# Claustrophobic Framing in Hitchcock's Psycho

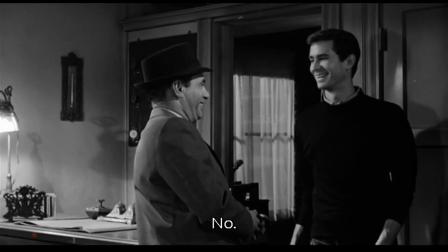0:00 This is an analysis of a dialogue scene in Hitchcock's Psycho. It's not a very visually flamboyant scene.
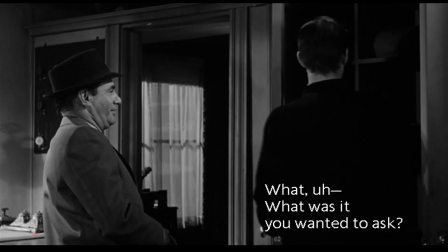0:07 It's pretty subtle, but very effective at communicating the sense of claustrophobia that
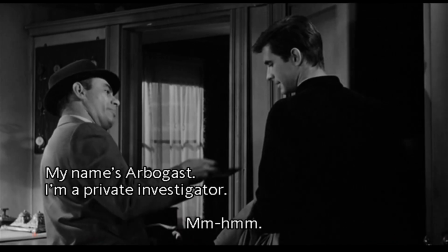0:12 is overwhelming Norman as he has to answer this barrage of questions from the private investigator.
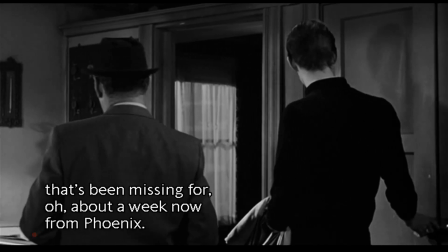0:17 So at this point in the story, Marion Crane has already gone out to the motel.
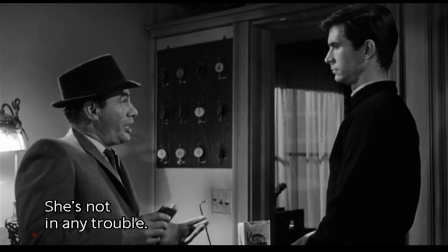0:22 She was murdered in the shower by Norman's mother. Norman covered up the crime, disposed of the body, and now we've got this private investigator who's come out to ask questions.
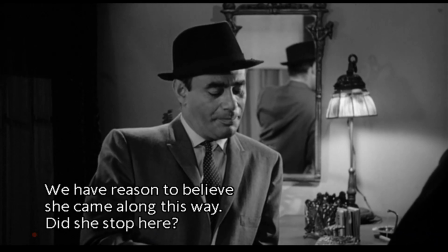0:30 We've got them both framed in a two-shot, and then we're going to cut to a medium shot here. Notice that Arbogast is framed in the mirror in the background, which will be important in a minute.
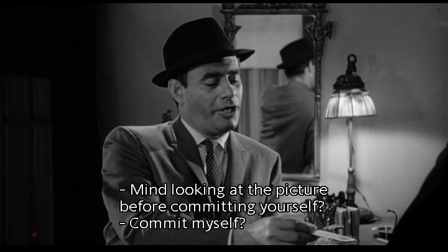0:37 And notice that lamp in the background that's illuminating a lot of the scene. At this point, the scene is relatively well illuminated.
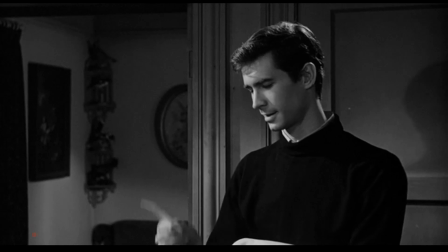0:44 We can see a lot of the details around the characters. Now Norman looks at a picture to see if he recognizes the woman who's come out here.
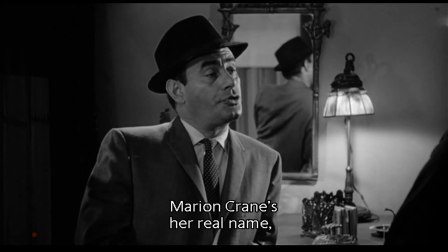0:52 Notice that Hitchcock creates a very stable pattern with very standard shots. He does this so that if he has a shot that's even a little bit unusual, it stands out.
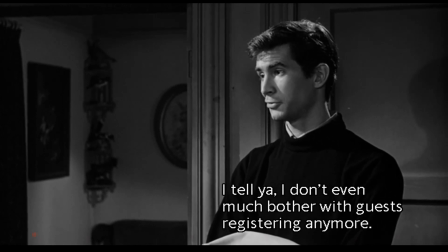1:00 It creates a jarring effect here. So he creates this very stable pattern only to disrupt it at specific moments here.
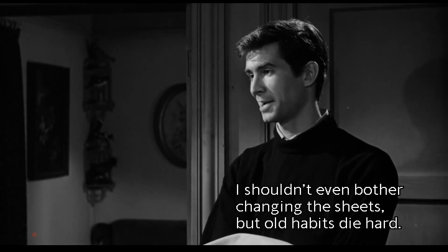1:07 We'll notice one of these moments here when Norman reaches out and remembers that he hasn't turned on the sign to the Bates Motel.
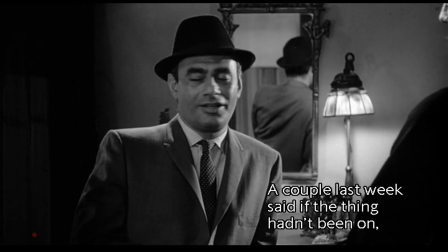1:14 Then we cut dramatically outside the motel. Now that shot, which takes us out of the room,
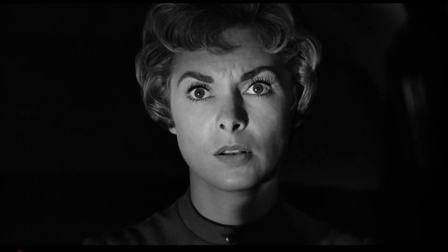1:21 reminds us of this earlier scene in the film where Marion Crane drives out to the hotel on a rainy night and is murdered at the Bates Motel.
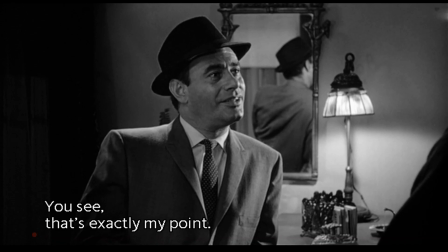1:28 So even that just shot outside is kind of a visual
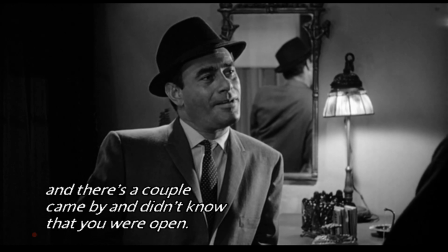1:32 juxtaposition to the lies that Norman's engaging in right now when he pretends to not remember anybody coming out to the motel there.
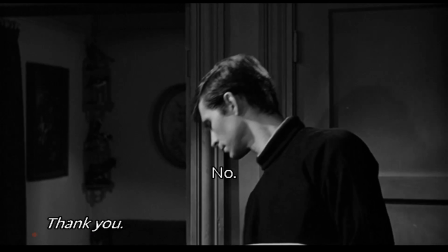1:41 And they don't have to accomplish that with an actual flashback. All they do is just one simple cut, and the associations that the viewer carries with them,
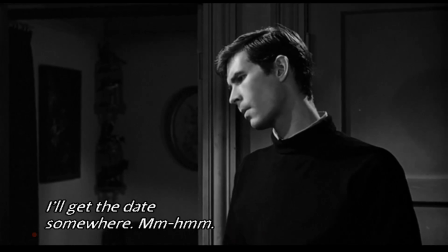1:49 carry that the weight of that previous visit.
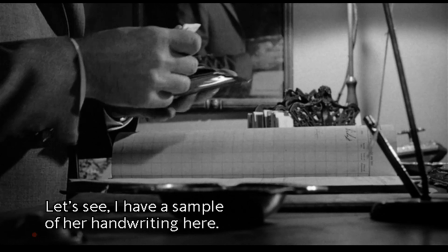1:53 Now we'll notice another disruption of the pattern here with this dramatic shot close up on the registry as he's looking for names of people who've come.
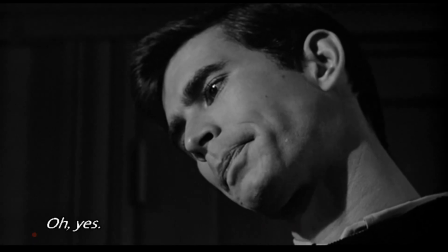2:01 Norman says that nobody's been there recently.
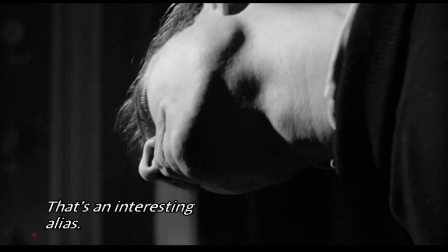2:03 And then we've got a particularly jarring, disorienting shot as Norman realizes that the private investigator,
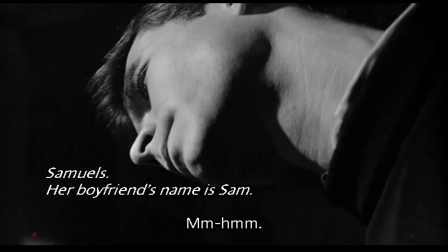2:10 has seen a name on the registry, and he's got to pretend like his memory is fuzzy. So he's really sweating here, and it's communicated in that shot.
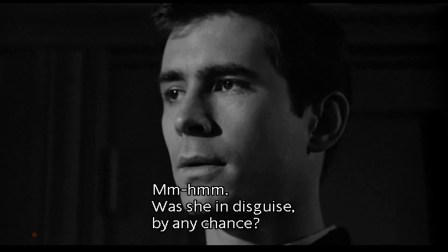2:17 Now notice we're closer up on the characters here. Things are closing in around Norman.
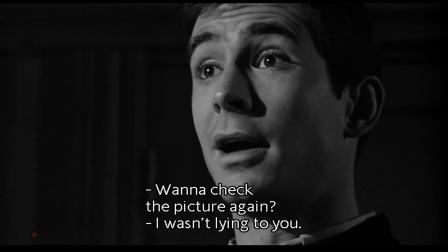2:22 The face is half in light, half in shadow on the investigator's face, making him appear intimidating.
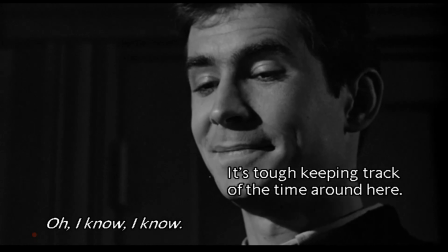2:27 It's darkness around Norman's face in this shot. There's a strong light on his face and none of the light elsewhere.
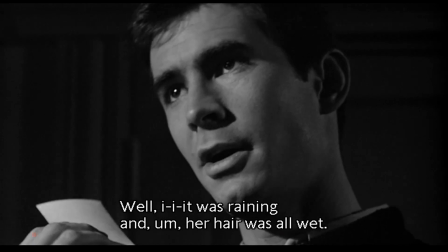2:33 We're going to alternate between low-angle shots of Norman's face like that and higher shots. When we have these low-angle shots, it kind of gives us the sense that the character's under the hot lights.
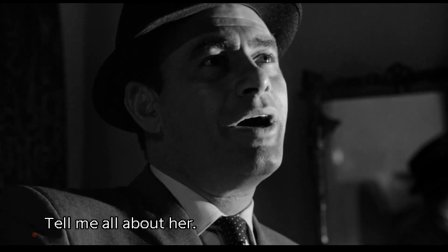2:41 Like if you're in an old noir movie and the police officer brings in a criminal, he's going to be sweating under the hot lights.
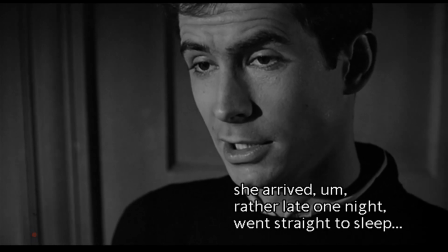2:46 Now this is a higher angle shot, and we'll cut back down to that low angle, which darkens the information around his face.
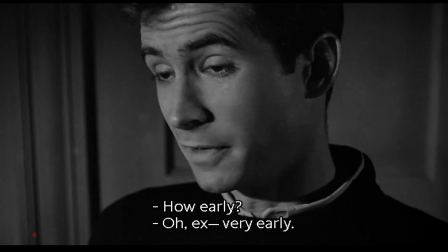2:53 We'll cut back to that at particular moments in this scene. Like for example, in a moment when Arbogast says, did she spend the night with you?
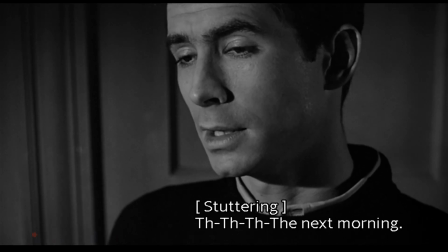3:00 If not, then how do you know that she didn't make any phone calls? So that, when he's caught in that contradiction, we'll cut low again here.
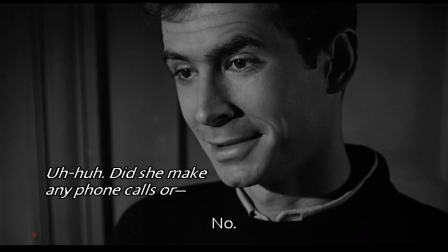3:09 Now, this whole visit, the Arbogast visit, reminds us of Marion's visit to the motel in several key ways.
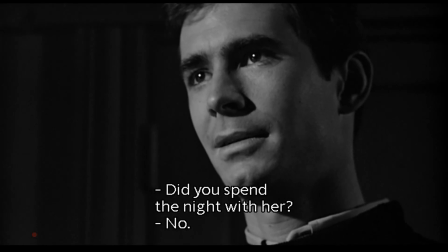3:18 We'll see this in a moment coming up. There's that low angle shot.
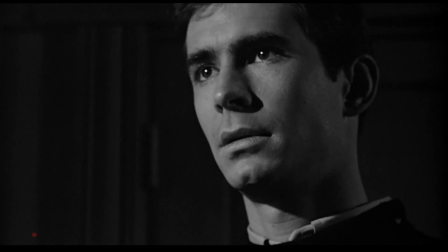3:22 There's a long dialogue scene where Norman talks with Marion earlier in the film.
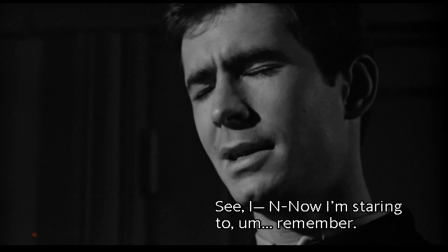3:28 And the mirror is important here. Remember the mirror that we saw behind Arbogast that was framing him at the beginning of this scene.
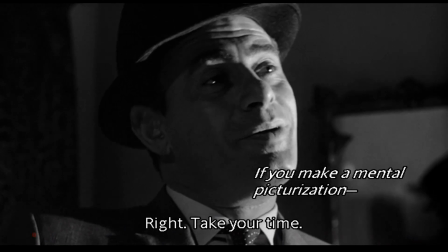3:36 It's going to be important in this for remembering the earlier scene where Marion was in the bedroom talking with Norman.
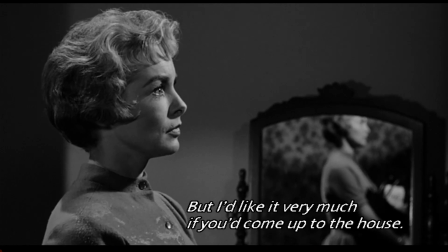3:43 We see this scene here where there's a mirror framing her in the background.
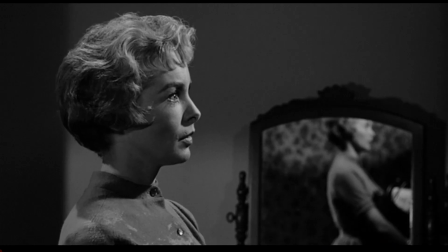3:46 And really, so this is a different room and a different mirror, but there were certain, the filmmaker was certain to include a mirror here in both of these scenes.
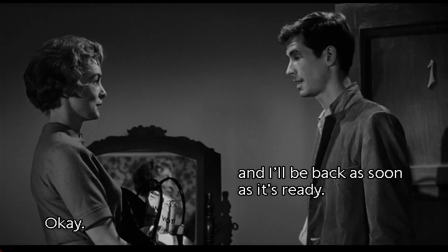3:54 The Arbogast visit is really a mirror image of the Marion Crane visit.
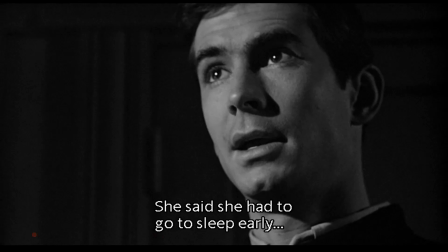4:00 The difference here is we have intense dialogue scenes.
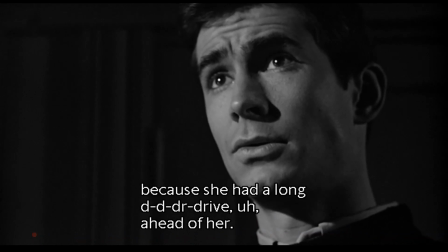4:03 In the earlier scene, Norman was kind of intimidating and oppressive,
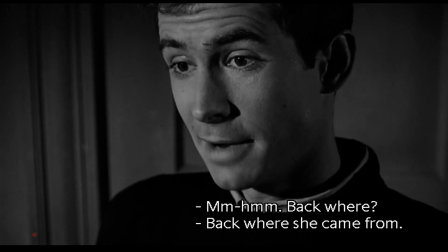4:08 and in this later scene, he's now the victim of the investigator's questions here.
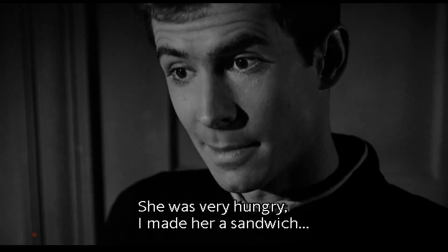4:15 But the framing of the characters, their position in relation to the camera is relatively similar in that.
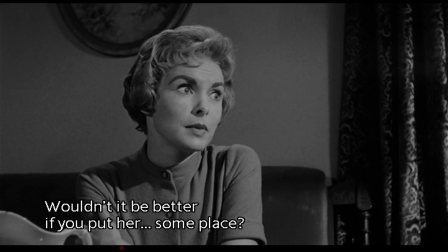4:22 So Marion Crane occupies the left side of the frame, like Arbogast,
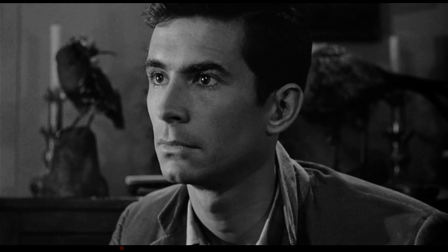4:27 and Norman occupies the right side of the frame in both of these scenes.
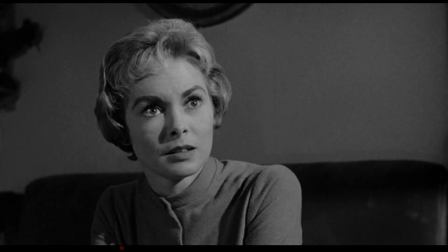4:31 So we have this long dialogue scene that plays out from earlier in the film
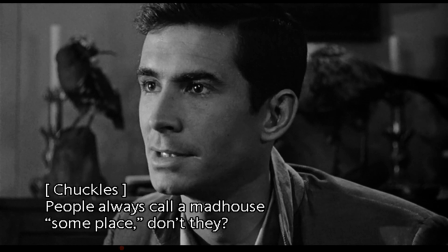4:35 is similar in certain respects to this later scene with Arbogast.
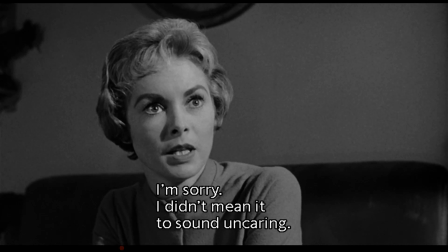4:41 The difference being that Marion seems vulnerable in this earlier scene, and Arbogast and Norman seems vulnerable in this later scene here.
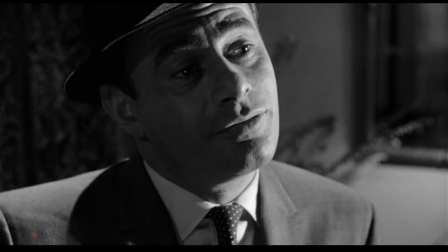4:51 So the viewer is drawing on all these associations as they're watching this scene with Arbogast.
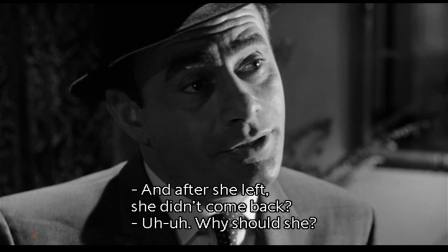4:56 Obviously, at the level of story, the viewer can remember this information, but some of this is done subliminally,
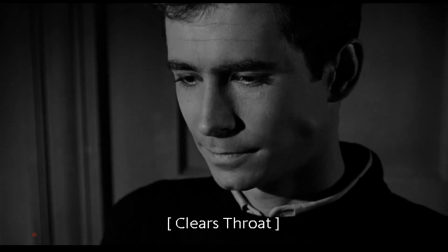5:02 just through the visual information that we're receiving without fully even being aware consciously of what's going on.
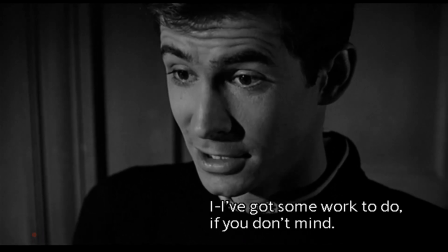5:09 That shot to the sign outside of the Bates Motel is an association that the viewer is drawing on,
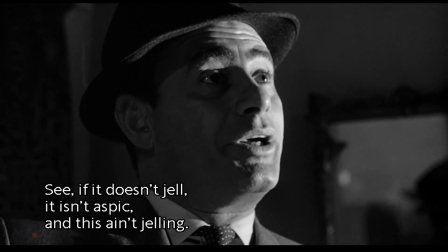5:15 as is the mirror and the framing of the position of the characters in relation to the camera.
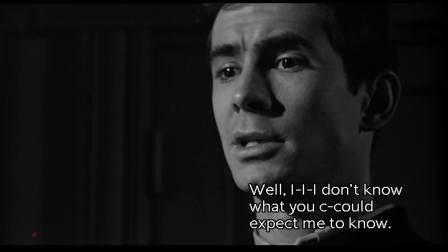5:21 Norman occupying the right side of the frame and the visitor always to the left here. And notice, so things have been very tense and claustrophobic here.
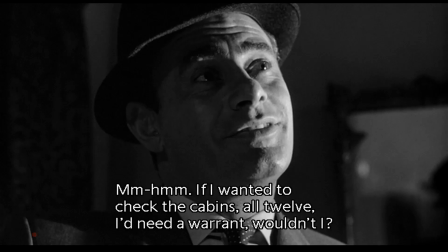5:29 Now we're gonna release the tension with a wide shot. As Norman laughs and says, "You can come check the rooms yourself if you want to."
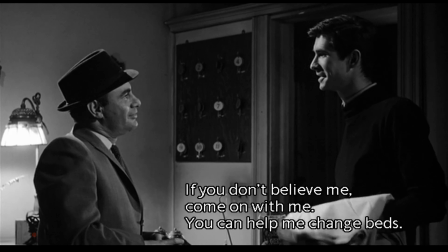5:37 And look here, we're finally able to breathe in this scene. So it's just an example of how claustrophobia operates with camera work in a specific scene here.